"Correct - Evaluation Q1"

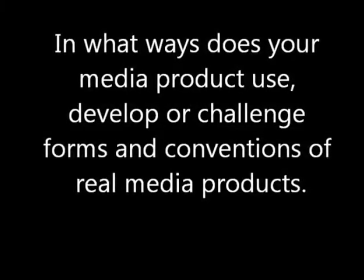(0:00)
In what way does your media product use, develop, or challenge forms and conventions of real media products?
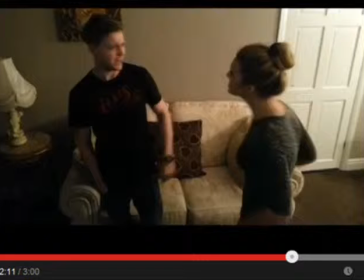(0:07)
In my music video, the protagonist is not shown all the way through. This is because I wanted to challenge the usual conventions of a music video.
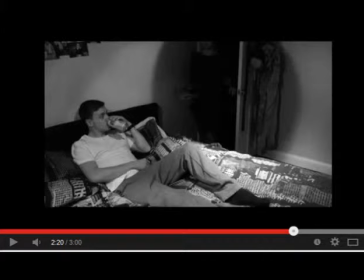(0:15)
This portrays the hardness of the character, because they only show him briefly near to the end,
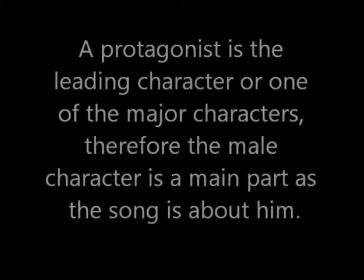(0:20)
so the audience is in suspense as to whether he is going to appear or not.
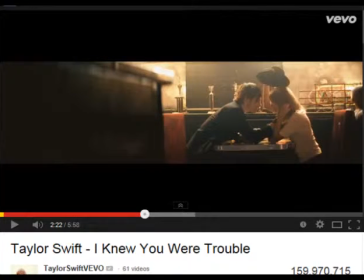(0:25)
Unlike Taylor Swift's I Knew You Were Trouble and many other videos, where the protagonist is shown frequently through the whole video.
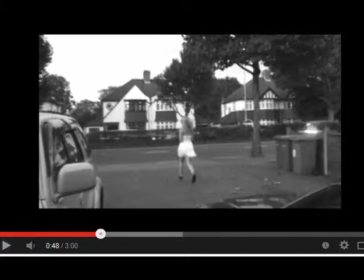(0:32)
I further challenge the conventions of a music video by using a real person with a real location to make the video as realistic as possible.
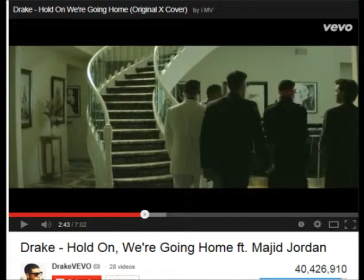(0:40)
This contrasts the usual music videos that are filmed in multi-million-dollar mansions and use modelling agencies to recruit the people in the video.
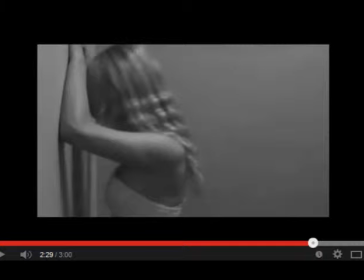(0:51)
However, my video follows the conventions of a real-life music video by showing my female character weak and vulnerable,
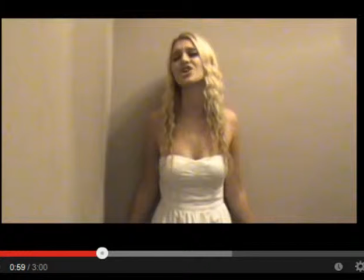(0:57)
as this is a stereotypical view that women are more emotional than men, which is something that is present in many of Taylor Swift's videos,
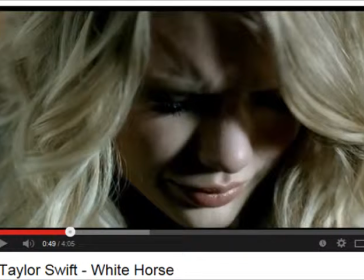(1:04)
and also many other female artists. However, it also defies the concept that women are normally seductive in their videos,
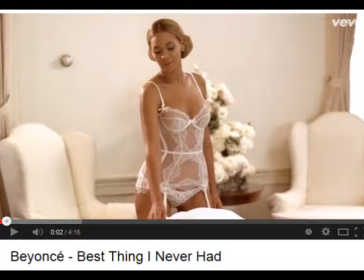(1:12)
as my artist concentrates solely on her emotions rather than trying to look good for the camera.
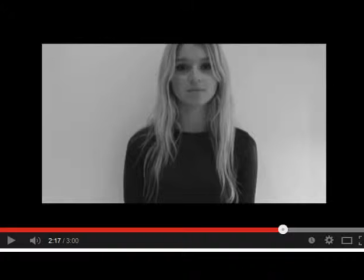(1:17)
The reason I have chosen to do this is so that my artist looks like an ordinary girl, so that it appeals to her target audience,
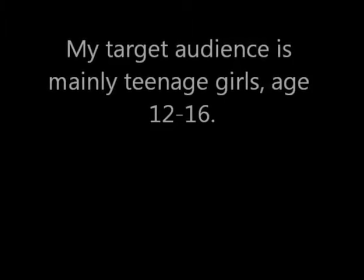(1:23)
who are normal teenage girls, therefore they can relate to her and what she is feeling.
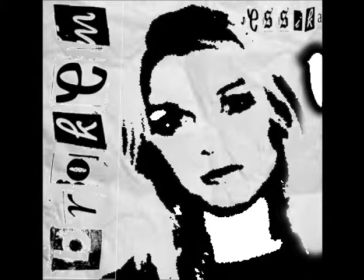(1:29)
My digipack follows many of the correct conventions, as my main image on my front cover is my artist looking straight ahead. This addresses the audience more direct, which makes it more visually appealing and more inviting to them.
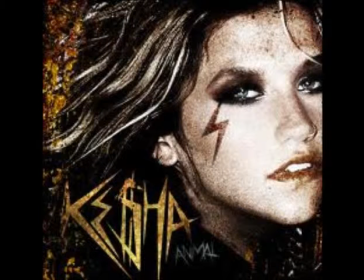(1:42)
I have also placed my main image on the right-hand side of my cover, as when I was analysing other artists' front covers, I noticed that most of the images were placed there, and if not in the middle, but rarely on the left-hand side.
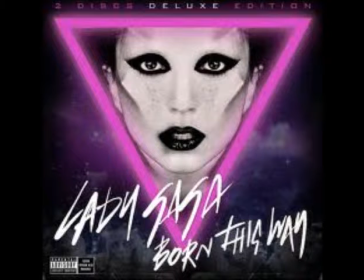(1:54)
I was inspired by the Beatles album, where artist's image had been cartoonised into a black and white sketch,
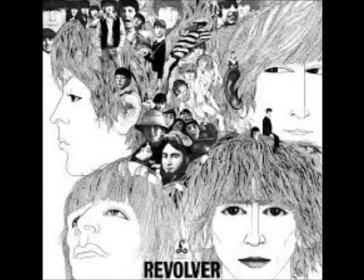(2:00)
which I thought was really effective, so I incorporated that into the design of my front cover.
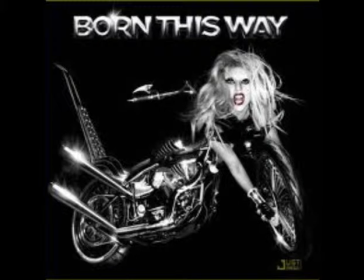(2:05)
The main way in which I challenged the conventions of a front cover was the positioning of my title on my album,
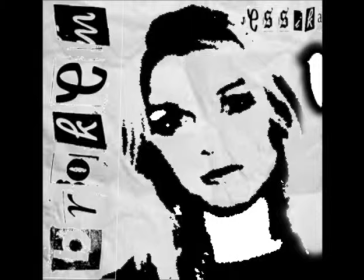(2:10)
as most artists' title is horizontal at the top of their album. However, mine is vertically positioned down the left-hand side of my album.
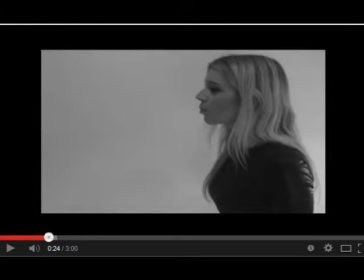(2:19)
The reason behind this is that I want my artist to be different. I also thought this made it more visually appealing and enabled me to have a larger size title, so it was more eye-catching.
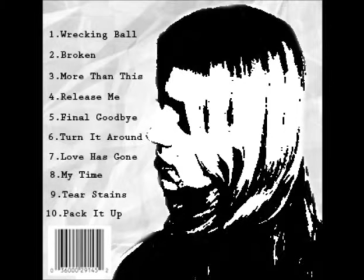(2:29)
I followed the conventions for my back cover by having a list of songs positioned on the left-hand side, which is apparent on most of the back covers that I had looked at.
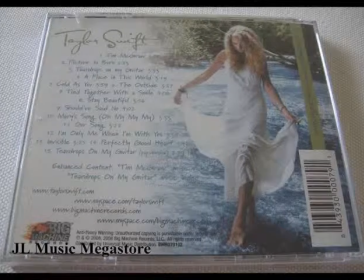(2:37)
When creating my spine, a majority of the spines that I had looked at was just the album name, so therefore I decided to do this for mine.
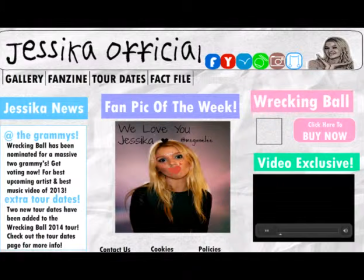(2:47)
In regards to my webpage, I have followed the right conventions. I researched the usual size of a webpage and used this.
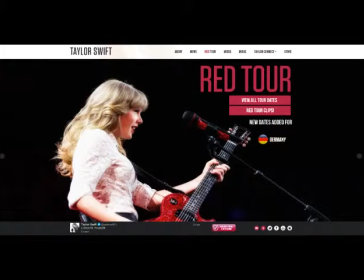(2:53)
I also looked at the positionings on a webpage. The artist logo is normally positioned in the left-hand corner as shown on Taylor Swift's homepage. I have also positioned my navigation bar at the top of the screen, which is also shown on Taylor Swift's and many other artists' websites.
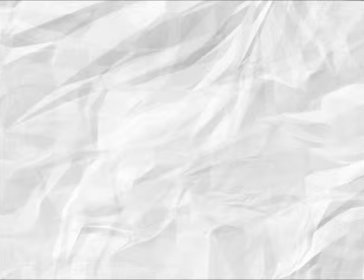(3:08)
The reason I have followed these conventions is so that my website is easily recognisable for my target audience, and also easy to use as it does not have any unusual features. The background for my webpage is a crumbled up piece of paper. This shows continuity, as it was on my album cover as well.
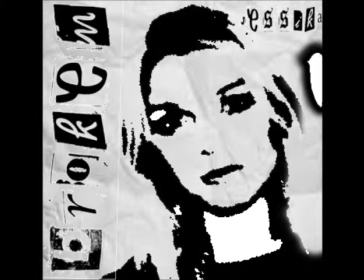(3:24)
I was inspired by many bands who have a logo that are known for, so therefore I chose to represent my artist with a background.
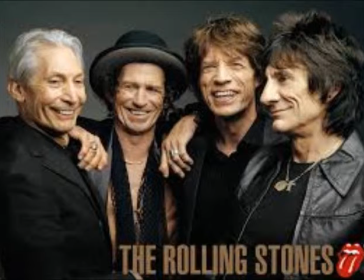(3:31)
This also defies conventions of a webpage, as many artists have a plain background or feature in the background.
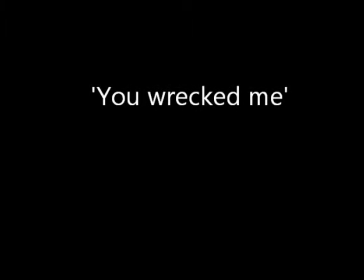(3:38)
I have chosen the crumbled piece of paper as it connotes that she has been disregarded and mentally thrown away.